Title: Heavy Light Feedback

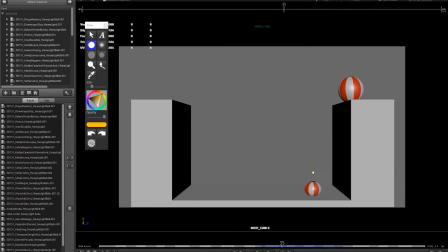I would try to keep this more like a circle. not as much squash and stretch for these other bounces because they're much shorter. Less energy, less change. And then watch the bounce coming, you're right here, and then you bounce and you hit almost back in the same spot.
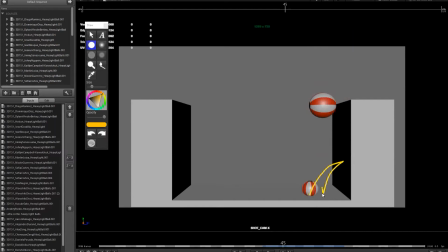So what I would try to do is hit the wall and then come back a little bit less. So it doesn't feel like it's just perfect. You got all your energy back going here. That's looking pretty good. A couple little bounces to decay.
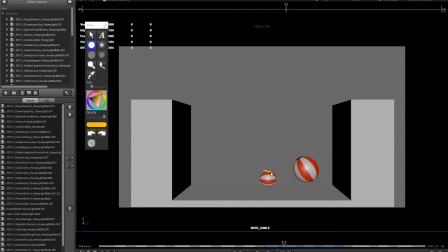These last few bounces, I would really try to adjust the height because they feel very similar, that height and that height. Make them get much smaller, much quicker. So that the last bounce might just be like just a little tiny vibration, just barely noticeable.
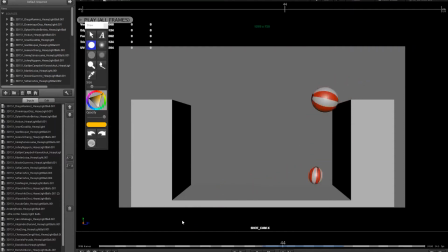Okay. Okay. Yeah. So it was squashed. It was squashed too much, right? I think over here in this part where the bounces are starting to get short, I would reduce the amount of squash and stretch.
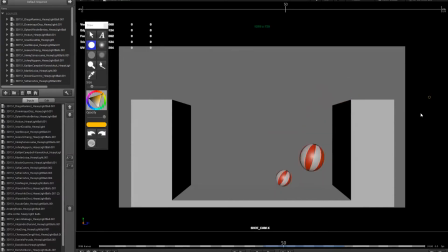So it's not as strong as you did for the bigger bounces. Okay. For the heavy one, again, similar issue we've seen with spacing. It's very even, so it needs to accelerate a little bit more quickly. So you look at the spacing, get a big distance just before you hit the ground, right?
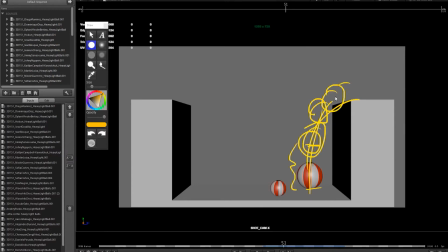Yeah. And then keep cutting that distance closer and closer here. Okay, so you get that Okay. nice strong impact. Feels a little bit flat. It doesn't feel like it has the same acceleration as the other ball. And I like what you're doing on the bounce. That's looking really nice. I think you could probably do one more little bounce right here.
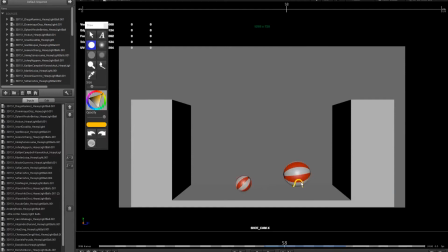So you kind of go, you go up here, and then it just goes flat. I would just try and do like a little tiny bounce just after that, just to get a little tiny bit of texture in there. Okay. And one last little note is both of them are standing perfectly straight on the last frame.
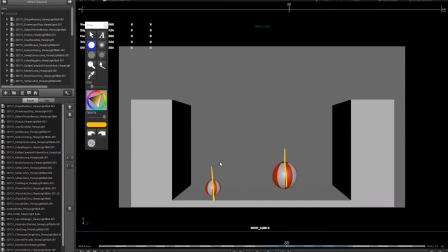So it just seems way too designed. It feels like ballet, right? Where the dancers stop and ding, you know, they're just perfectly aligned up. So just try to adjust that so that they don't end exactly vertical. All right. Okay. Okay. Where are we at here? Wushik. Oh, was I looking at the wrong one, Wushik?
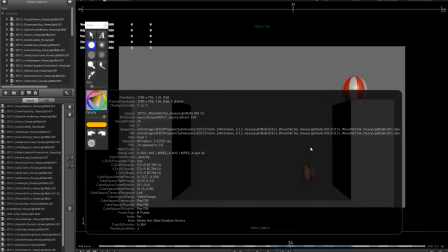I was giving you feedback. There was a second one. Oh no, it was changed the naming convention.
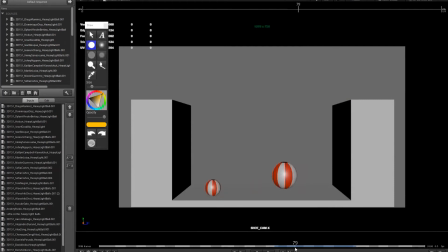Oh, okay, was- okay, It should be have number 2 over there. okay, okay, just to make sure.
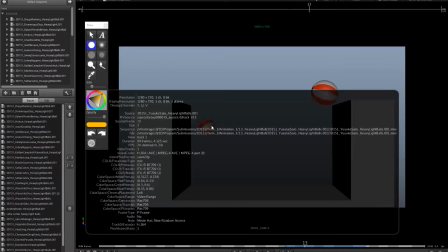Okay. There we go. Okay. Yusuke.
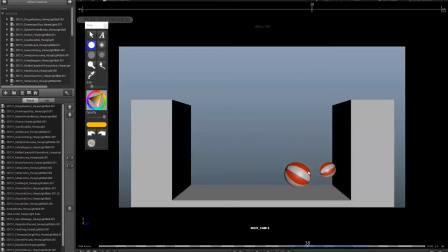Okay. So this one, the heavy one, I'm assuming this one is the heavy one. This one feels lighter than this one. So this feels more like a rubber ball, but this one feels lighter than a rubber ball. So one thing here is, again, it's not on the platform. So that's kind of, again, a little giveaway.
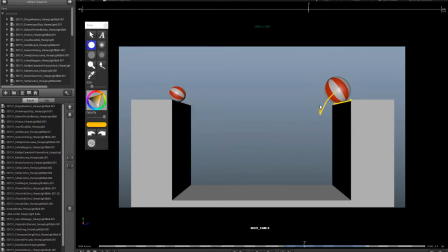Make sure that we just see it on the edge, and then it should start to pitch and fall over. But check the spacing. The spacing is very even, right? So no acceleration. So I think you could probably take away frames. How many frames you got here? 1, 2, 3, 4, 5, 6, 7, 8, 9, 10, 11, 12.
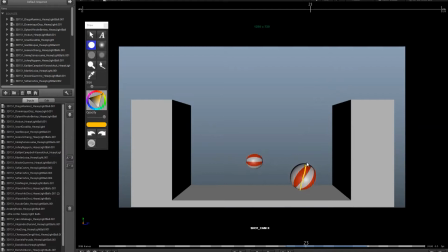So you're doing 12 frames, but the spacing is very even. It's just straight line. So make sure, right, arc, and then biggest distance right before you hit the ground, right?
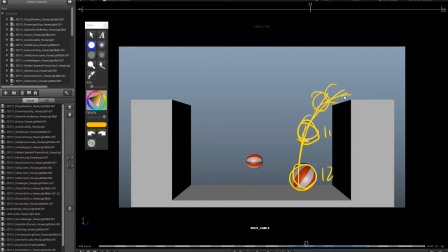That's 12, and this is 11. And then cut the spacing up really, really close up to the top. Okay, big spacing before you hit the ground. And the other thing is you have this momentum, but when you bounce up, it feels like you're barely moving in this direction.
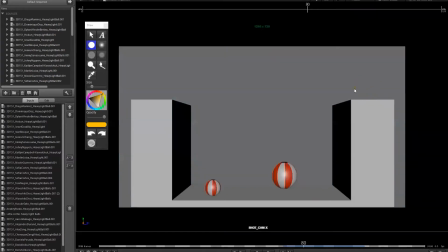So it feels like there's not as much speed as you show here. So here we have like a speed that's going this way.
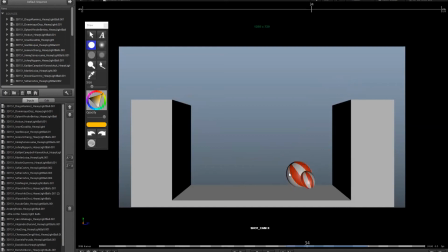When we hit the ground, it's like that speed is gone. So it makes it feel like it's slowing down much faster than you'd expect for something like a bowling ball. It feels like something's pushing against it here. And then as it turns, it's not moving. So it doesn't feel like it's connected to the ground there. So it's sliding.
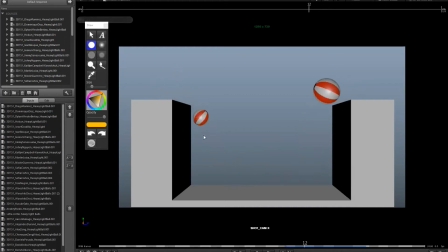Now the rubber ball, that's working a little better. Again, it's still a bit even, especially in this area. It's very even. The spacing is not changing very much.